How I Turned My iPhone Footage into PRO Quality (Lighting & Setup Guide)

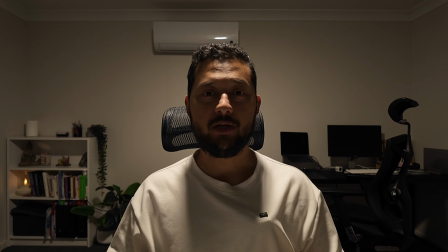[0:00]
How did I change my video quality from this to this? The truth is, you don't need a cinema camera, and you definitely don't need to spend hundreds of dollars on a training course. All you need to understand is light, depth, and basic configurations of your phone camera.
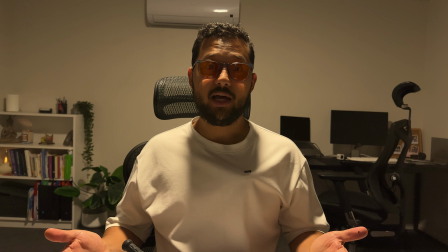[0:14]
I'm now using my iPhone, and it's not even the latest. If I turn off all the lights that I have and just keep the light that comes with my room, that's the result you get.
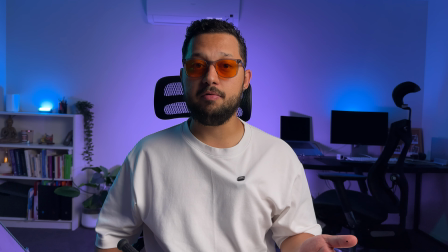[0:23]
Just to prove my point, the camera that you have is probably good enough for you to get nice results. The biggest difference is actually the light. In this video, I'm gonna walk you through how to set up your light, how to change the layout of your room to create an immersive experience, and how to do basic configurations on your phone. Also gonna show you my journey, how I started from these basic videos to the point that I'm now. Alright, so let's talk about the different types of lights. The first one, the most important light, it's called the key light.
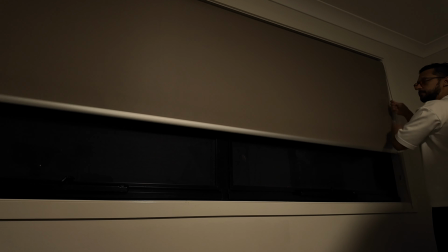[0:55]
Let me turn off all the lights. But before that, let's close the blinds to make sure that there is no interference from the external lights.
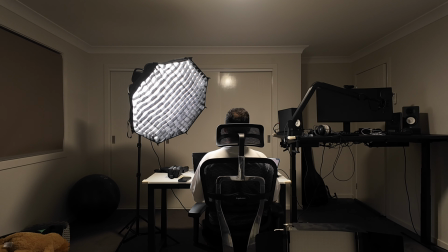[1:02]
This is the key light. The key light is normally positioned on a 45-degree angle, slightly above your head.
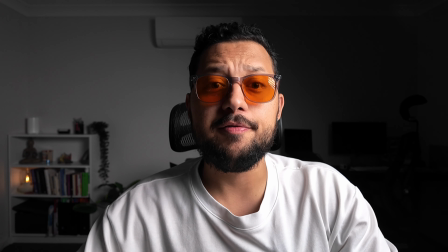[1:10]
It is highly recommended that you use a diffuser. This is gonna avoid that harsh light that comes from the key light.
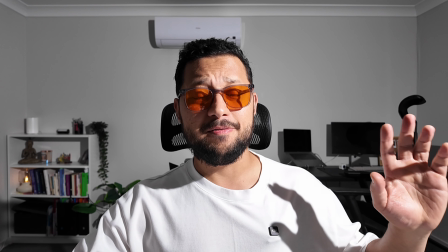[1:16]
This is how the key light looks without the diffuser or the softbox.
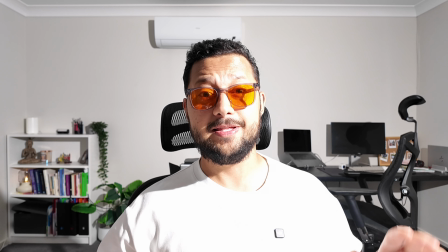[1:21]
This is only 35%. This is the light at 100%.
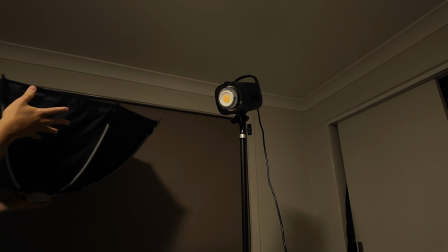[1:25]
To make the light softer, we use something called a softbox, which is this huge umbrella. This is without the honeycomb grid, and this is with the honeycomb grid.
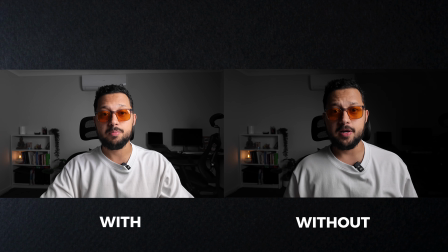[1:38]
As you can see, there are less spills on the walls, the background is darker, which means there is more focus on the subject.
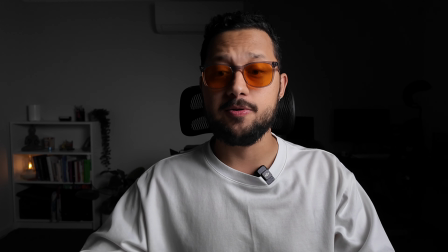[1:45]
The next light is called the backlight.
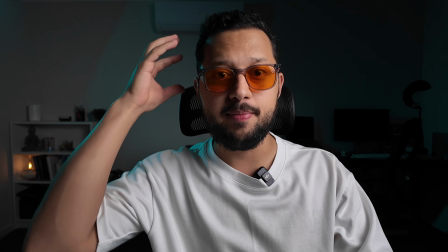[1:47]
As you can see, it creates this light on the back of my head, on my shoulders, and throughout my arms.
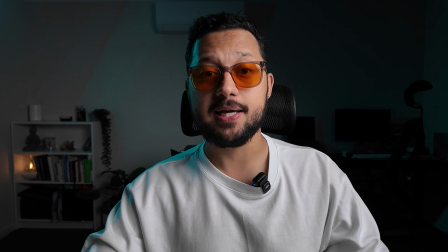[1:55]
I really enjoy this light, it's probably one of my favorites. The backlight is normally positioned outside of the video frame.
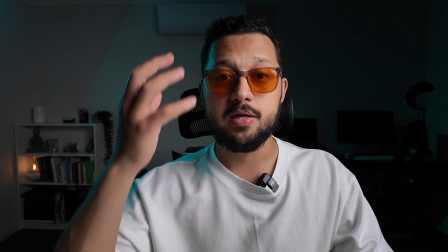[2:01]
You can also have a fill light, which is positioned on the other side of your face to create less shadows and have a less dramatic face. Unfortunately, I don't have one at the moment, but I'm planning to upgrade in the future. The other lights are called practical lights, and they do appear in the video, and they are decorative.
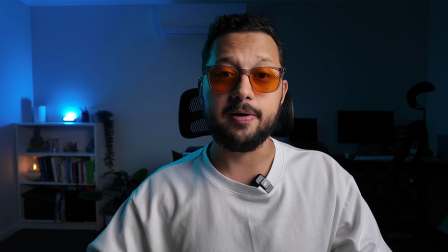[2:19]
One example would be this RGB light over there. As you can see, in combination with the fill light,
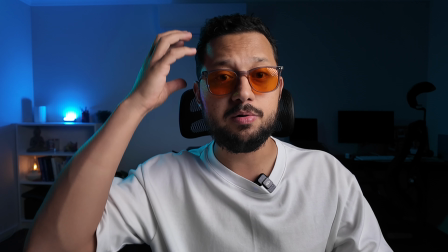[2:25]
it makes it look like that light over there is creating this light over me, which is a really nice effect.
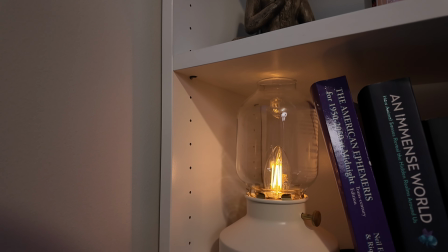[2:32]
I also have that candle light over there, which is not controlled by my app. I have another RGB light just behind the monitor. The practical light that I have at the back is this little RGB light from Neewer.
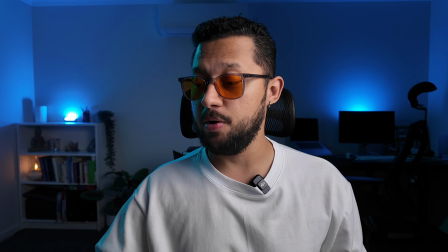[2:45]
And finally, I have another light that changes the color of my wall. You can add more lights to your video by simply turning on your computer. Something that I really recommend is buying all of your lights from the same company. The reason for that is you can control all of the lights using a single app, which makes your life way easier. As an example, I have some pre-configurations of some lights. I can save many collections, and by changing the collections, I can change the setup of the video quickly.
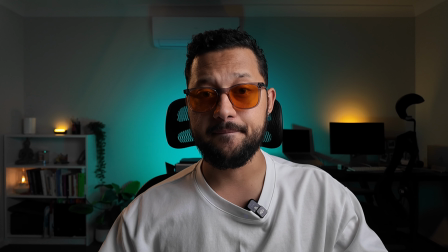[3:17]
I can change to this one or this one, and I want to know from you in the comments which one you prefer.
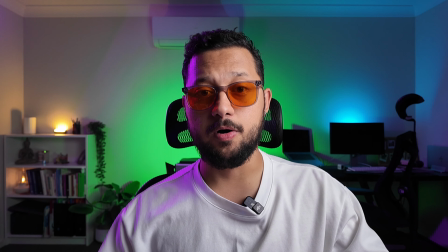[3:24]
Or this colorful, pink and teal.
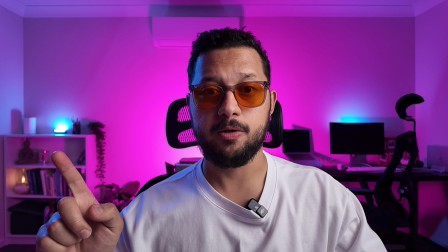[3:28]
As you can see, I'm matching the practical lights with the backlight.
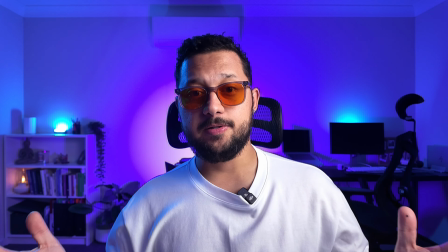[3:34]
This one and finally this one. So as you can see, it's very easy to change the setup. Now, something you need to know about your key light and your phone configuration is something called correlated color temperature. As an example, my key light is configured at 5,600 kelvins. That's equivalent to the daylight in a cloudy day. 5,500 is equivalent to a sunny day with no clouds. I like my configuration to be 5,600.